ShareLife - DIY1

Hi, I'm Tim Leloy, Coordinator of Schools and Employee Campaigns for ShareLife, and I'd like to thank you for your interest in the very first public service announcement contest. All secondary schools within the Archdiocese of Toronto have been invited to participate to make a short 3-minute video on how you can work wonders, which is also the slogan for ShareLife for this year. Now, there's 3 major components that you're going to need to know about in order for you to create the best possible 3-minute video. The first is creativity, of course. The second is the content, and how will you demonstrate that you can work wonders. And the third is the technical aspect. And to talk to you more about how you can work in the technical aspect, here's Pedro, producer from Salt and Light Television. I'm right here, Tim. So, the first thing you guys want to do is make sure you have a solid idea. Spend a lot of time planning, figuring out what your idea is, and write it down. If you don't write it down, chances are that you're going to make a lot of mistakes, you're going to have to reshoot. So you have a solid idea, you write it down, spend a lot of time in preparation. Then, once you're ready to shoot, most of the time, people make mistakes in 3 areas. Okay, it has to do with framing, with sound, and with lighting. So we're going to look at those. Let's start with framing. So before we talk about framing, let's look at what the shots are. You have a wide shot, medium shot, close up.
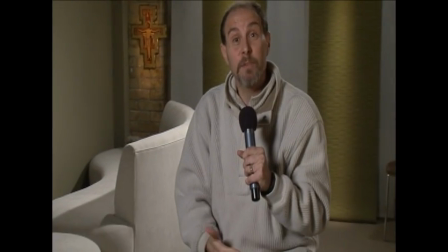1:22 Right now we're in a mid shot. This is probably what you're going to use most of the time.
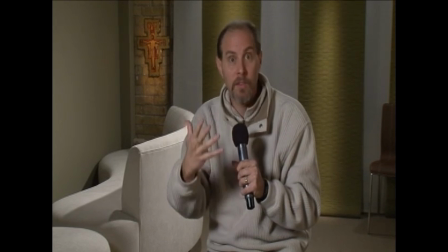1:27 It's not too close, it's not too far away. You can see my facial expressions. This is probably what you're going to be using most of the time.
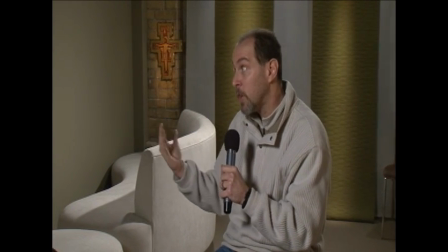1:33 It's great if there's 2 people talking to each other. It's on a mid shot.
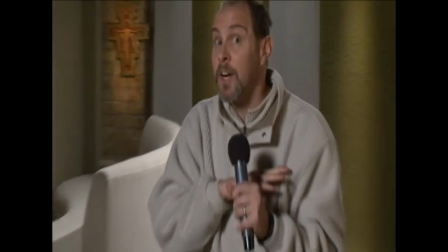1:38 Sometimes you want to go to a close up, okay, not an extreme close up, but a head, what I call head and shoulders.
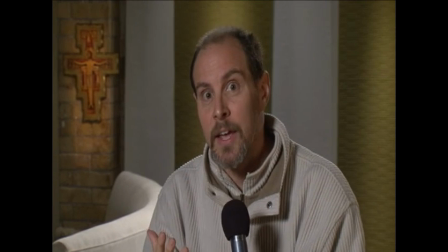1:43 Head and shoulders. This is a nice close-up. It's a little more intimate.
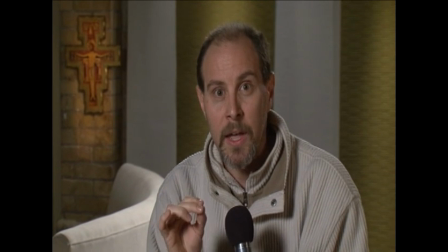1:47 I don't have to be as loud. I can be a little more quiet. If you want to make a point, something important, you go to a close-up.
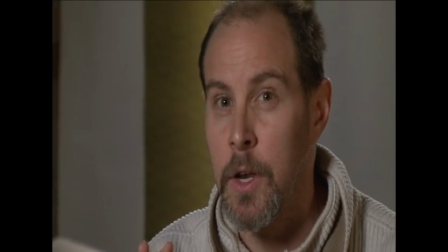1:54 Every once in a while, you could use an extreme close-up. You get this on TV, not so much on film that much because you don't want to see such a close-up in a big screen.
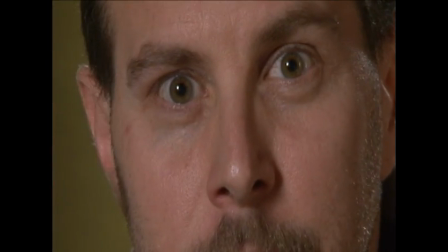2:02 But, a close-up where, they cut off the forehead, make sure you don't cut off the mouth.
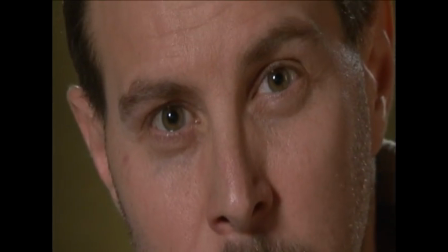2:07 And it's really intimate and it's something really emotional. You probably don't want to use this that much.
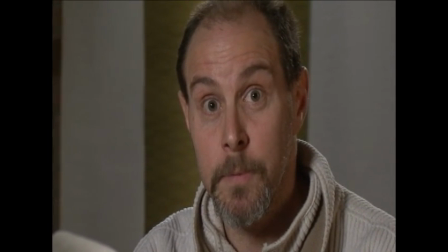2:13 You probably want to stay with a head and shoulders for your close-ups, head and shoulders, and a mid shot.
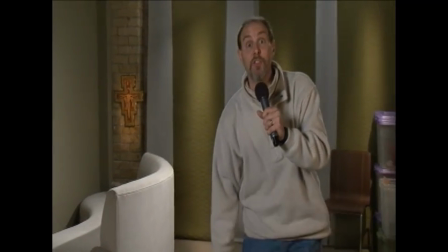2:19 Now you also have a wide shot. So a wide shot, this is an extreme wide shot.
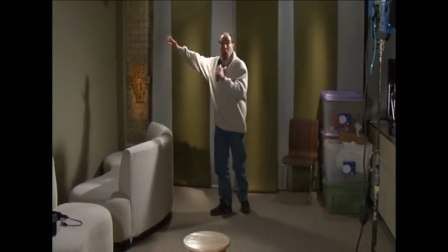2:25 You can see the whole room, you can see the roof, you can see,
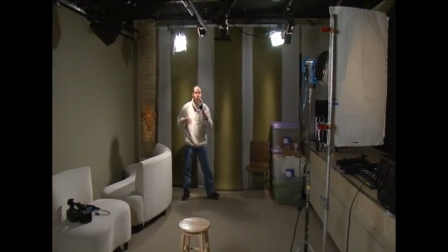2:30 this is great if you have a lot of movement, a lot of people, you can't see my facial expressions, but I need to move, I can be louder because it requires the space, or if you're outside and you want to see the buildings or the trees, you can use the extreme wide shot.
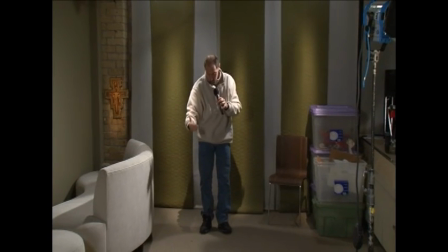2:42 A wide shot that's also effective is one that is just from my feet to the top of my head.
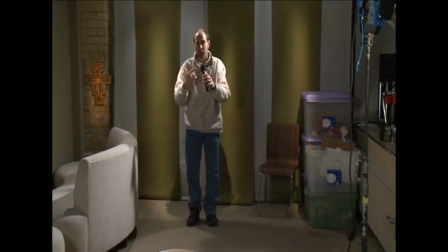2:48 That's a wide shot. It's also not very intimate. You can't really see my facial expressions, but I have some room to move, especially if you're using a widescreen.
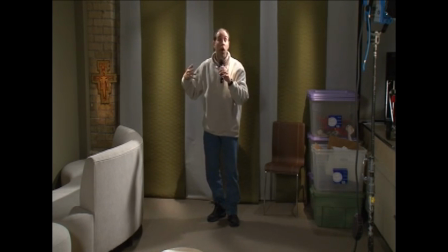2:57 I have some space to move. You can have several people talking, okay? So you can use the contrast between the extreme wide shot, the mid shot,
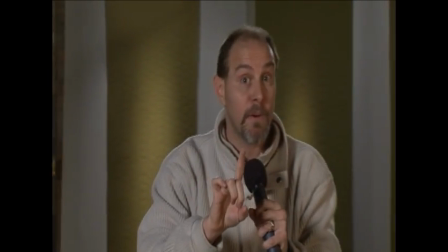3:07 or the head and shoulders and the close-up, the extreme close-up. Now, let's talk about framing, because you want to make sure, so let's say you're on a mid shot.
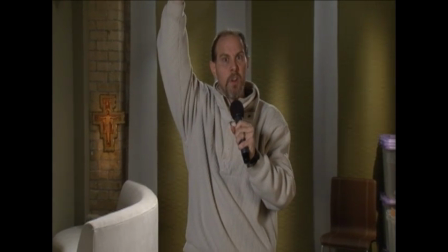3:18 You don't want to have a lot of headroom, right? That doesn't look very good.
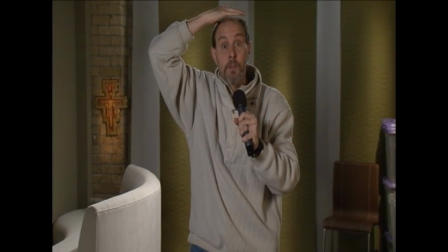3:23 You want to make sure that the top of the frame is rather at the top of my head, maybe a little bit of space at the top of my head.
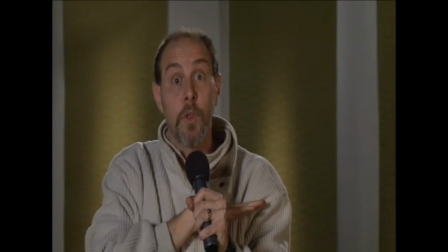3:28 So it's the same when you go to head and shoulders. For the close-up, you don't want to have a lot of space.
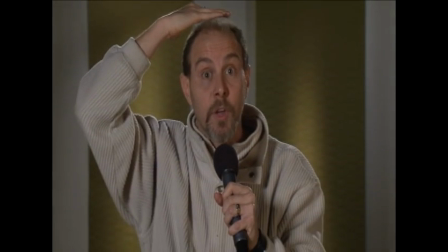3:34 See, that doesn't look very good, right? You want to have the top of the frame at the top of my head.
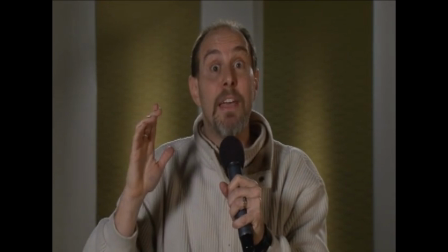3:39 The bottom of the frame is around my shoulders. Now, if I'm talking to the camera, I can be in the center of the frame.
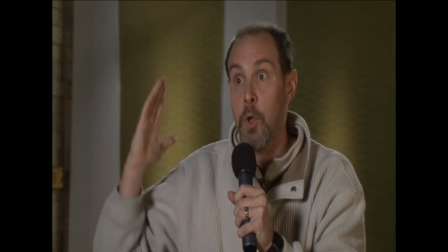3:47 But let's say I'm talking to someone that's slightly off to the side of the camera. You want to make sure that you have space on the frame on this side.
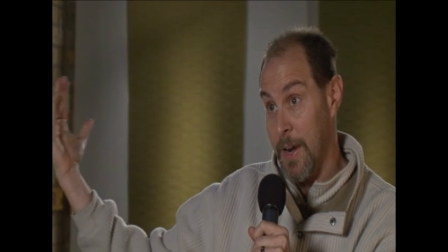3:53 I'm on the right side of the frame talking to someone on the left side of the frame on the other side of the camera. If I'm talking to someone on this side,
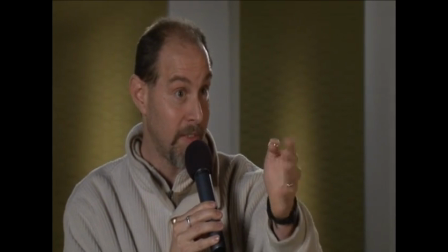4:01 you want to frame it so that I'm looking to this side of the camera and the space is on this side
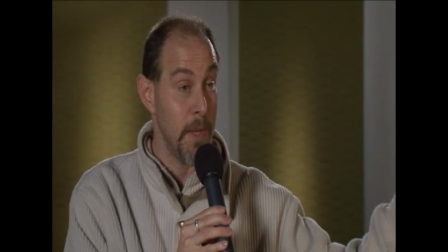4:06 of me.